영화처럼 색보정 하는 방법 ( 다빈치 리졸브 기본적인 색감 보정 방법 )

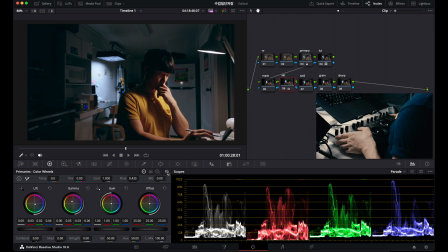네 이런 식으로 조정이 됐고요 어떻게 바뀐지 한번 보면 이렇게 채도를 어두운 쪽에 심어줬죠 심어주고 다음에서 이걸 좀 다듬을 거예요 그러면 프라이머리에서는 뭘 만졌냐 한번 다시 볼게요
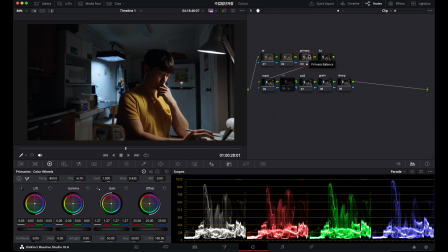원래 여기서 여기까지 왔습니다 여기서 여기까지 프라이머리로 왔고 원래 노이즈 리덕션은 끝에 거는 거긴 한데 네 요거는 지금 노이즈가 좀 많이 보여 가지고
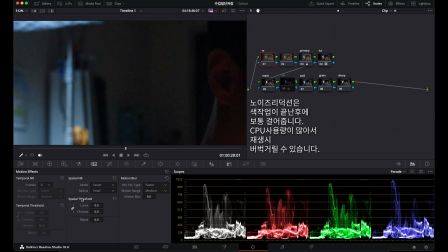아하 미리 걸도록 할게요 여기 두 가지 노이즈가 있어요 루마 노이즈가 있고 크로마 노이즈가
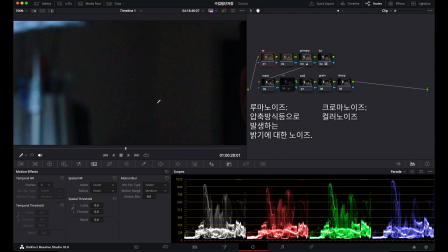있는데 크로마 노이즈는 화면상에 이렇게 빨초파 빨초파 빨초파 이렇게 보이는 애들이고요 이게 진짜 살짝 없어질 정도만 움직여 주시면 됩니다 팔정도 움직였는데 팔도 많은데
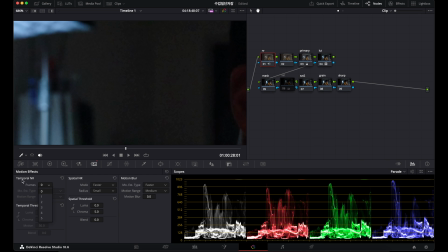5정도 와도 살짝 없어졌죠 그리고 여기 템포럴 노이즈 리덕션도 없애도록 하겠습니다 얘도 방금 전에 크로마 없앴기 때문에 크로마까지 할 필요는 없고 루마노이즈 로그나 뭐 로우로
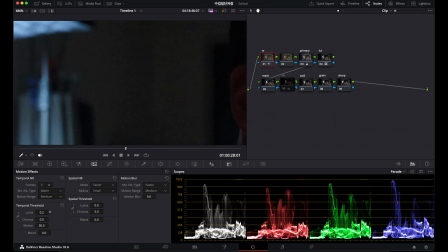찍었을 때 생기는 화면상의 화면상의 어떤 거칠은 느낌 이런 거를 이렇게 조금씩 지워줄 수가 있습니다
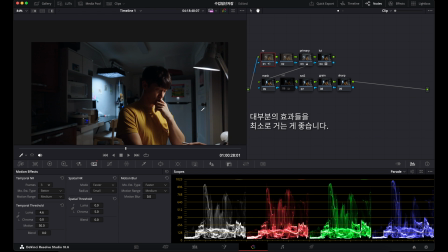그것도 최소로 하는 게 좋구요 좋습니다 좋습니다 그럼 조금 깨끗해졌죠 아까보다
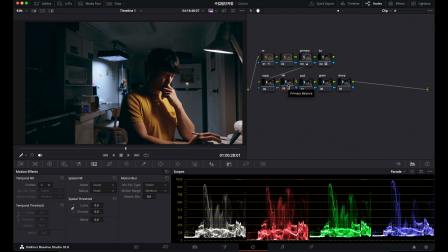깨끗해졌고 Saturation 아까 한 것 다시 켜주고요 조금 조정해 줄게요
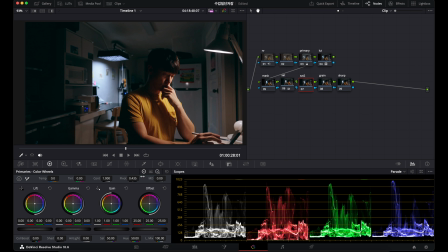이 정도로 이 세츄레이션 2에서는 이 커브를 한번 이용해 보겠습니다.
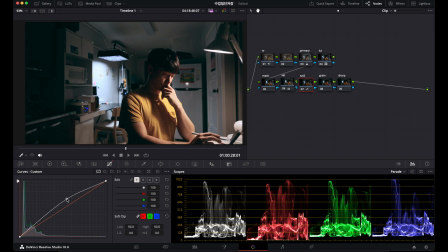커브. 커브 보통 이렇게 다 연결되어 있는데요. 이렇게 다 연결되어 있으면 다 조정하면 다 움직이니까 그렇게 하지 마시고 뜯어주세요.
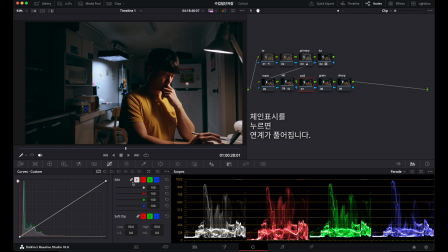이거를 붙어있는 거를 떼서 다 따로 움직일 겁니다. 그래서 지금 일단 피부가 새빨갛게 좀 빨간기가 많이 들어가서 좀 어둡게 지켜가지고
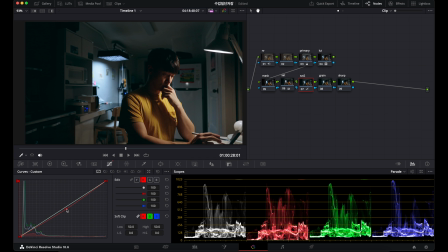그리고 피부를 조금 빨간 끼를 걷어내겠습니다. 이 정도. 그리고 블루. 아이고 블루. 중간점 하나 찍고요. 이런 식으로.
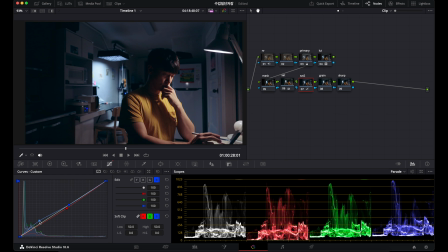조금 바닥이 지금 떠 있거든요. 지금 바닥에 떠 있는 데 있다 정리하도록 하겠습니다. 그린도 조금 여기서 타줄 수 있으면 이런 식으로
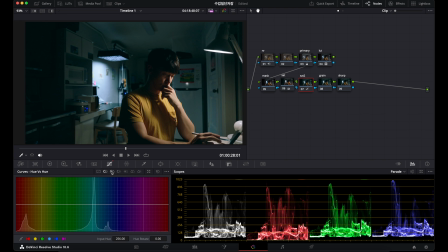밀어넣고요 다른 커브도 한번 보겠습니다 휴 대 휴 있는데 지금 여기서 보시면 파란색의 지금 파란색 여기 여기 등이 지금 파란색이고 여기 파란색이고 여기 파란색인데 지금 요거는 시연에
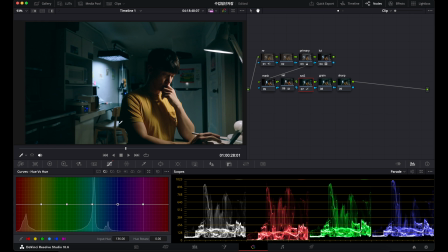가깝고 약간 초록에 가깝고 요런 색이거든요 그래서 그쪽으로 약간 밀어줄게요 그쵸 이게 결이 비슷하게 가면 잘 어울리죠? 그 색들이랑 잘 어울리고요 Hue Saturation 잠깐
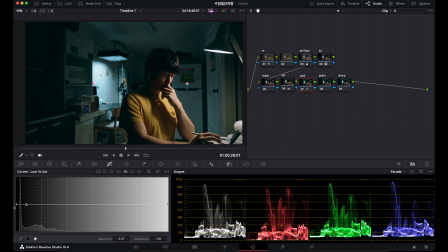없고 저희 Luminous Saturation 이거 해야 됩니다 이게 뭐냐면 지금 굉장히 어두운 쪽도 다 이 초록기가 묻어있잖아요 이거를 좀 줄여서 자연스럽게 이렇게 보면 어두운
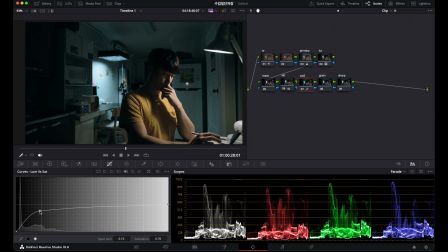색은 이 채도가 묻지 않게 해주는 겁니다. 거기도 한 번 Saturation 2도 한 번 어떻게 조정이 됐는지 볼게요.
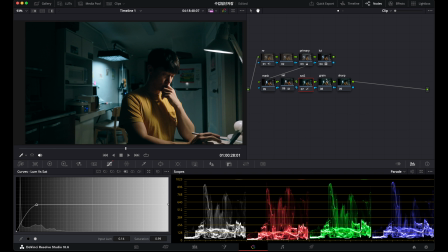이런 식으로 조정이 됐고 저 뒤에 컬러들이 Saturation 3 하나 만들겠습니다.
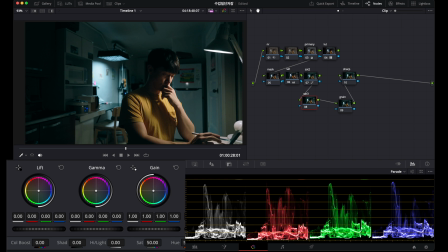Alt S 누르시면 이렇게 만드실 수 있고요. 조금 더 컬러를 부스트할 수 있는지 볼게요. 너무 심하고
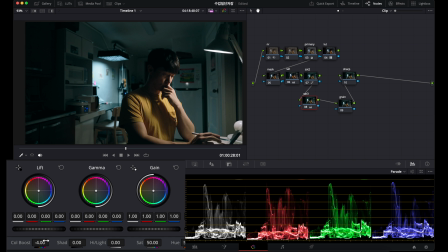진짜 조금만 부스트했습니다 심한데 욕정도 꽤 부스트했습니다 그리고 앞쪽에 다시 마스크 하나 걸어줄게요 여기서는 윈도우라는
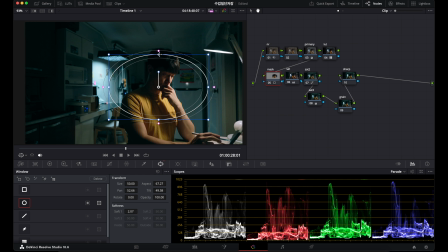이름인데 다른 대부분의 편집 프로그램에서 마스크라고 불리는 기능입니다 이렇게 범위를 잡아서 그 부분을 밝게 하거나 어둡게 하거나 색감을 좀 다르게 한다거나 이런 기능을 수행하는 거고요 여긴 누르시면 역으로 선택이 되고
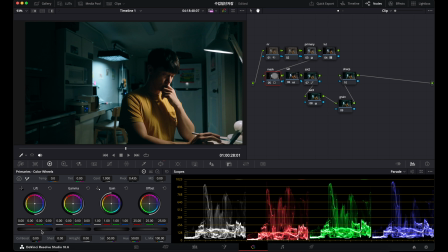자 한번 봅시다 이거를 또 휠을 이용해서 이 정도 주변에 사실 시선이 갈 이유는 없으니까 이 정도로 내려주고요 한번 색감이 어떻게 퍼지고 있는지 한번 볼게요 여기서
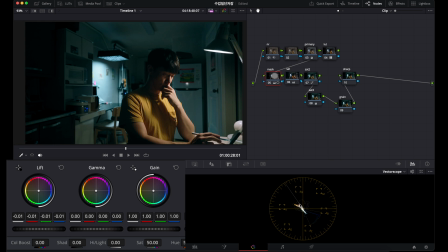주황색이 조금 모자라네 주황색이 조금 모자라서 인물이 조금 더 튀어나오면 좋겠는데 조금만 움직이겠습니다. 아까 휠 건드렸던 거 이런 식으로 가지고요.
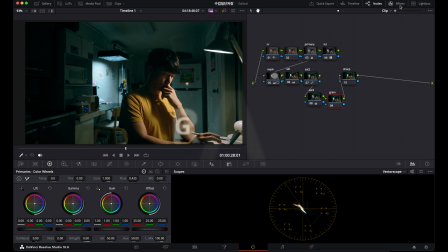그리고 그레인 넣어줘야 되는데 여기 에펙트 누르시면 여러 가지 있습니다. 그레인도 있고 글로우도 있고 여러 가지 효과가 있는데요. 저는 그레인은 주로 디엔서 프로로 넣고 있습니다.
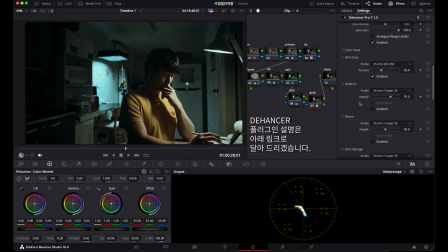디엔서에 대한 설명은 아래 링크 추가해드리도록 하겠습니다 되게 좋은 플러그인이고 특히 그레인은 무조건 이쪽으로 쓰고 있습니다 그레인이 어떤 사제와 군용 보급과 이 정도의 차이로 차이가 나고 있습니다
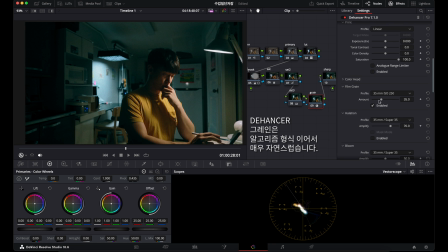그레인 한번 볼게요
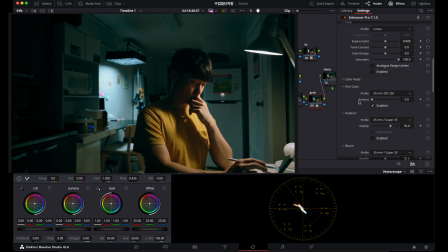그레인만으로 해주면 이렇게 엄청 많고 없음은 이 정도 저는 보통 10에서 20 정도 사이를
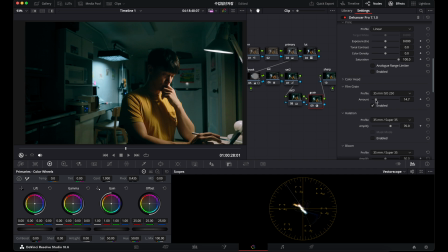넣고 있고요 보일랑 말랑 하는 정도가 가장 좋습니다. 보일랑 말랑 그리고 할레이션도 조금 걸어줄게요.
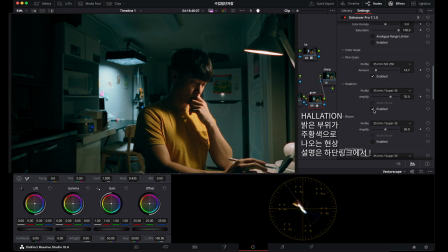할레이션 너무 심하고 20 정도 이렇게 그리고 블룸 한번 건드려 보겠습니다. 블룸 지금 너무 많은데 블룸 많죠.
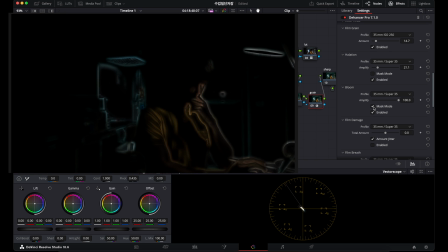블룸만 보면 이런 식으로 많습니다. 지금
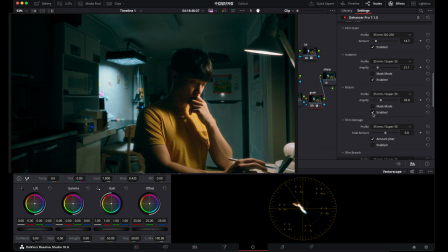대부분의 효과를 좀 껐다 켰다 하면서 한번 봐주세요 어떤 느낌인지 껐다 켰다 하면서 봐주시면 되겠습니다 그리고 음
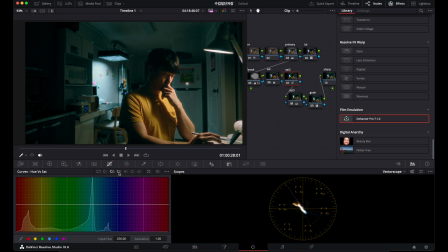파란색 파란색 아까 돌렸죠 돌렸는데 또 안 맞네요 색감이 조금 음 이 정도면 맞을 것 같습니다 전체 이미지가 되게 크리미해지고 좋아졌습니다.
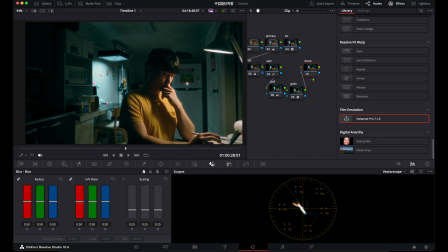끝에서 하나 걸게 있는데 샤프니스라고 샤프니스 툴입니다. 이렇게 하면 부분 대비가 엄청 심하죠. 보통 0.5가 중간값인데 4.7 4.8 정도로 걸면 되겠습니다.
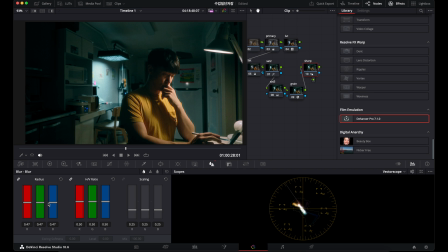진짜 조금만 걸어야 돼요. 대부분의 효과들은 많이 걸면은 안 이뻐집니다. 많이 걸면은 많이 걸면 부자연스러워집니다.
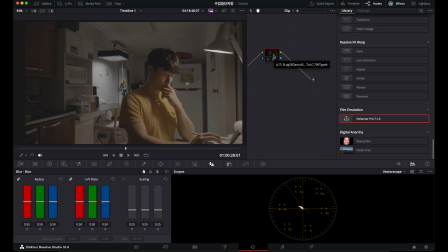그러면 애초에 여기죠 여기 로그 상태에서 이제 709
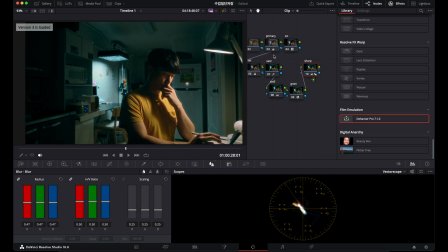상태 렉709 상태로 왔고 거기서 여기로 와봤습니다 오늘은 어쨌든 조정은 여기까지 해서 마치도록 하겠습니다 수고하셨습니다 영상 공부하는 법 영상 촬영기법
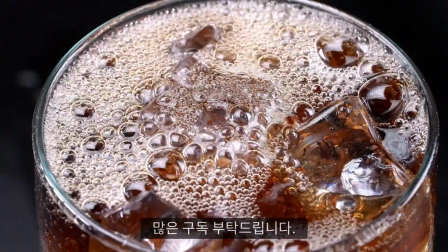편집기법 이런거 많이 올릴 예정이니까 많이 구독해주시구요 다음시간에 뵙도록 하겠습니다 안녕히 계세요